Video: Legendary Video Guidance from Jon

Sorry, just
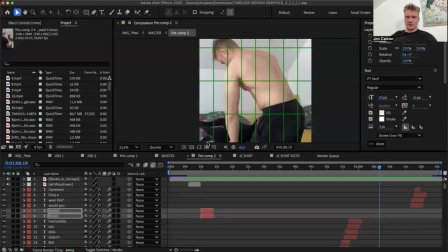share the last steps of what you have to take in a like proper edit.
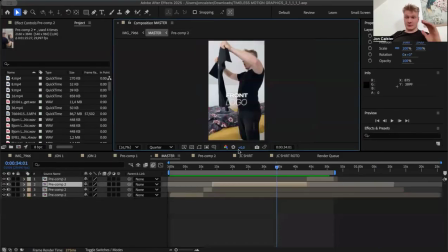So let's just have a look first. By the way, I really have to pee right now. So this is like gonna be really condensed information because yeah, I'm under pressure.
Meet John, creative, committed, and slightly dramatic when it comes to shirt design.
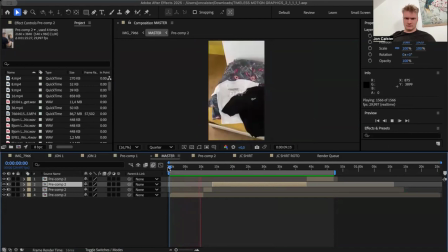One day, he orders custom shirts for his music brand. The energy, immaculate. The bag, launched. No time for slow reveals. We're building an empire. He pulls out the first shirt, and oof, the front logo's off.
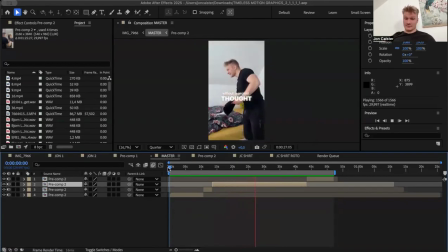Not what he imagined. Without a second thought, the shirt gets yeeted at the wall. Not today. Second shirt. New hope. Front logo. Way better. Clean size. Feels right. But the back logo, too big.
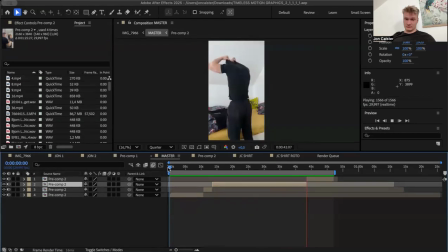Doesn't stick. Not memorable. Would you wear this? Drop a comment. Help a guy out. He's not just designing shirts. He's designing his story. Meet John.
Yeah, so where we're at right now is there's a lot of variation in here.
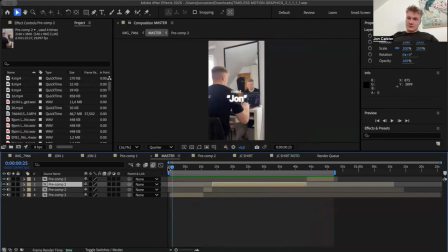So that's not something that you usually do on these kind of reels. And it's just something I want to make clear. It's like really, there's so much variation to that. But we also have consistency. That's not the point. Like we're not going completely crazy, but we have a lot of variation in there because that's just the style of the video.
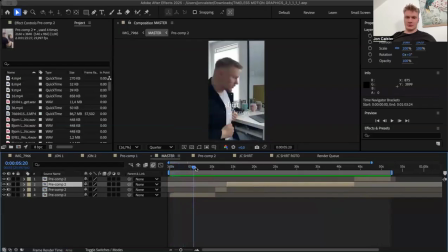So we have obviously the same font over and over again. We rarely see a different font. For instance, we are always using SF Pro, so one family in a sense. So the only times when we use different ones, for instance, this shirt one is just different because,
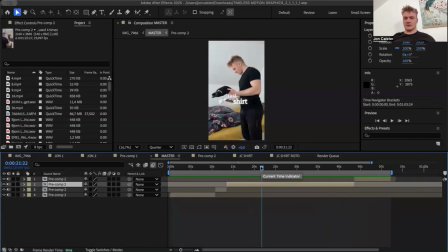and I need to make this stand out because that's the purpose of the video. Shirt, shirt, shirt, and that should stick. And we got that appearing only with that word. So shirt here. Also we have shirt here, right?
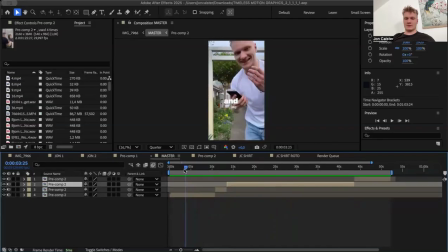And also like when we have dramatic, for instance, it obviously needs to be dramatic. And then also in the video, we also have dramatic scenes where I throw stuff around and stuff like that. And we can use the same font then.
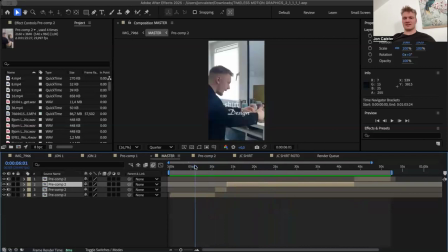Obviously, we have also got design, but like that's a different story because design is like also, it's like when you think about design, it's also like an art thing. So this is where I felt it would also fit.
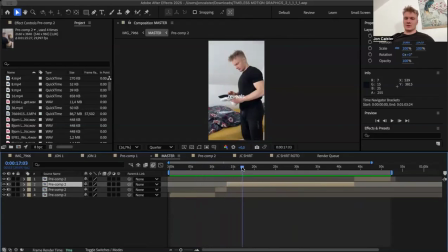And I'm gonna tell you what I mean with we have dramatic scenes where we use the same font. For instance, where I throw it away, it's yeah, it gets yeeted.
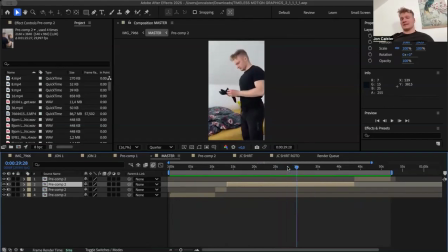So this is the scene. The shirt gets yeeted at the wall. It's just fucking brutal, and it goes hand in hand with dramatic. So as we hook the people, we also bring the same font back in the kind of like
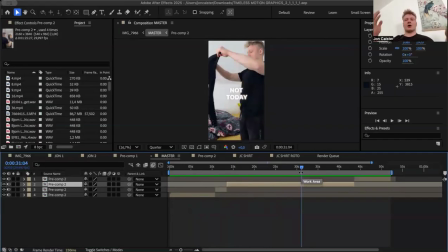same at the kind of same at the like how do you call it, at the peak point of the reel where I like yeet this stuff away, and then we basically talk about the thing that's actually good, which is the black shirt, which turned out good. And it's like kind of like the introduction.
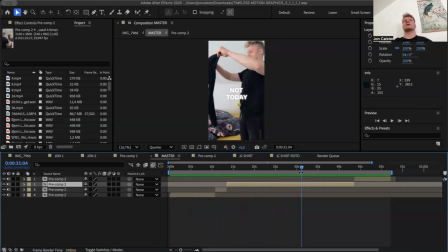I would maybe say the introduction to the main peak of the reel, because this is the whole point of the video, to showcase our amazing, well-made and progressed shirt, right? This is the purpose of the video. So for you, this could be something else.
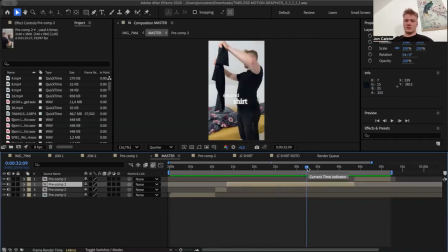It could be work that you could do. Maybe you've been working on something else. Maybe you're a video editor.